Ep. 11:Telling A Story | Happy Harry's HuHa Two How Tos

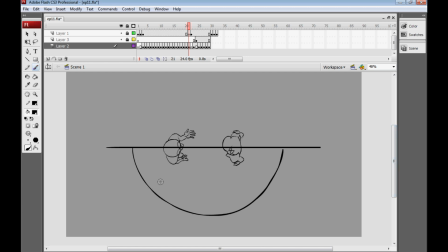[12:25]
Now, imagine that we can put our camera absolutely anywhere within this 180 degrees. So if we put our camera here and call that camera A, we'd get something like this previous shot. Actually, let's call that shot A, and put another camera here.
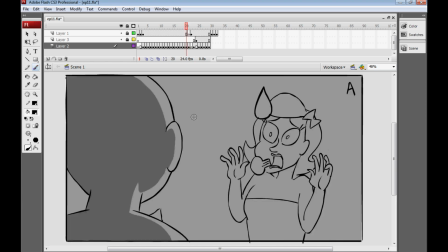[12:42]
We're going to get, call that shot B, camera B. Now, that's fine.
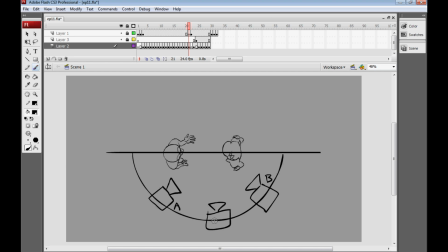[12:49]
We could put the camera here, which would sort of give us something closer to our original two-shot. You can even have the camera over here looking this way, although you'd probably not get much of this lady character here, as it'd be shot over the man's shoulder. But what happens when we put the camera all the way over there is you actually get a switch,
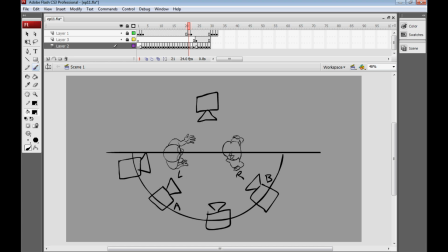[13:08]
and it would go from the man appearing on the left and the woman appearing on the right to the reverse,
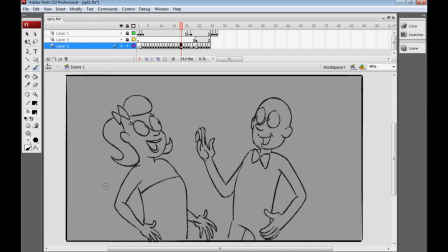[13:14]
which would look something akin to this. Now, this only really comes into play in editing,
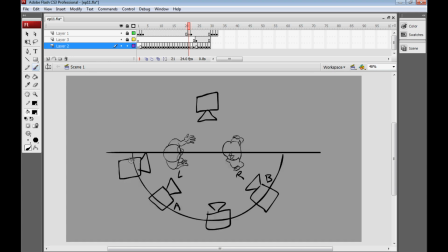[13:22]
and the problems can arise if you go from a shot where the camera is on this side of the characters to the camera being on this side of the characters. Then it looks to the audience often like they've switched places, which can be quite disorientating and confusing, and that might be what you're going for.
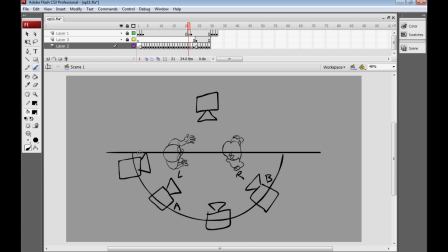[13:42]
Often if you want to create a confusing state for your audience, it can be good to do that, but usually if that's not something you're going for, it's a good idea to stick to that 180-degree rule.
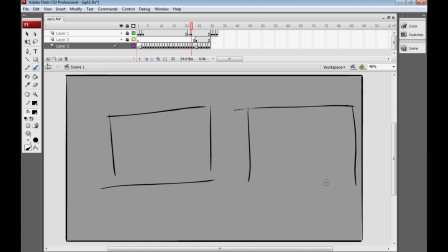[13:52]
Now, just to give you another example, let's say we've got two shots and these come one after another in the editing sequence, and shot A is the character running from left to right. Just another example.
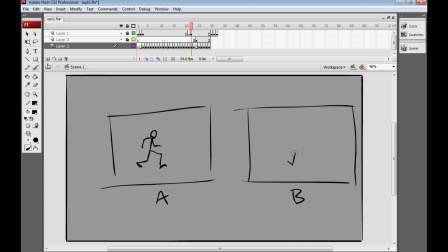[14:09]
Now, the next shot is the character running from right to left, but not because the character's changed direction, only because we've actually moved our camera to be on the other side of that character. Now, that is another problem because we've broken the 180-degree rule, and it gives the impression the characters switched direction when they really haven't.
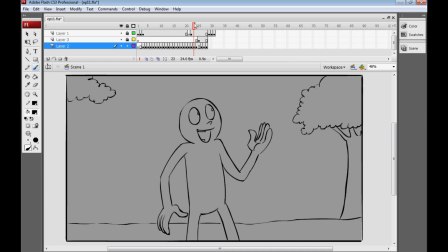[14:28]
So that's something to bear in mind. Now let's talk a little about composition. Good composition not only helps your film look prettier, but can also help you with your storytelling because you're guiding the audience to look at the things that are important in the shot or the scene. Here we have our bland shot of our boring character stood in the middle of the field, and because he's completely by himself,
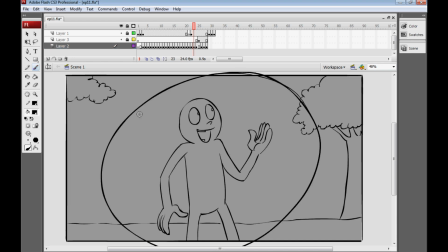[14:47]
I think it's a kind of a no-brainer that we'd sort of centrifugally focus on him and put him in the middle of the shot. Although sometimes you don't want to do that, and sometimes you can't do that.
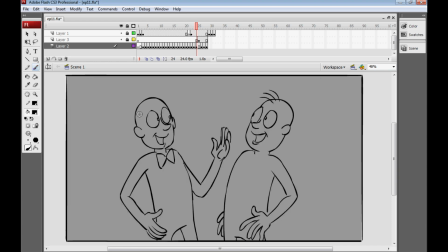[14:56]
Now here we have a two-shot, and because we want to see both of these characters' faces, I can't go and plonk the camera behind one of their shoulders easily. So this brings into play something called the rule of thirds. And the rule of thirds is basically splitting our shot into 9 squares by placing
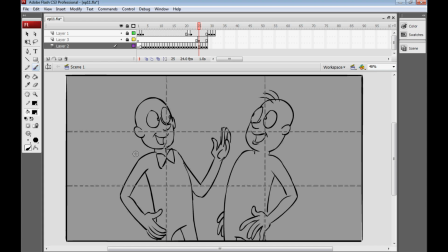[15:15]
2 vertical lines equal distance apart and 2 horizontal lines equal distance apart, which creates not only the lines across our image, but also points at which they intersect. And that's where we're going to place the important parts of our shot. So for example, we probably want the horizon to fall at about here on this line,
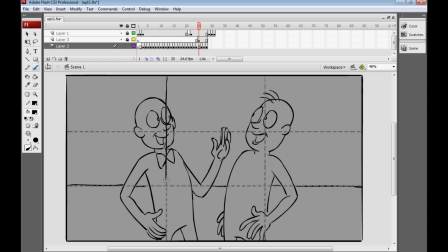[15:34]
and the main characters themselves fall on these 2 horizontal lines. But the faces which we really want to draw attention to actually fall here at the intersection. It would be better maybe if it fell on the character's eyes, but that's pretty much close enough. Remember, we say it's a rule of thirds, but it's only a real suggestion for what to do.
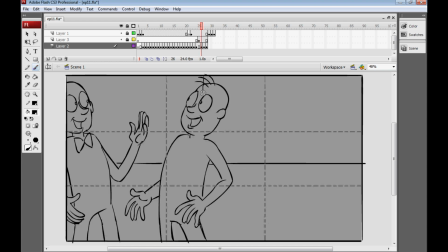[15:53]
But to show you what would happen if we kind of disregarded that, here's the main character here, or, well, he looks like the main character now because he's in the middle of the shot. But he's placed in the middle, and that might not quite be right. This character's too far off to the sides. The horizon is smack bang in the middle of the shot, which might not be right.
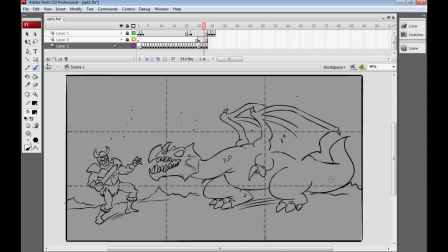[16:09]
We've got a character here, some sort of dragon fighting a warrior, and because I really want the dragon to be something that we look at, I'm placing the dragon's head on this line here, and this horizon line here is pretty much where the actual horizon of the scene is, and that helps, I think, emphasize the importance of the dragon.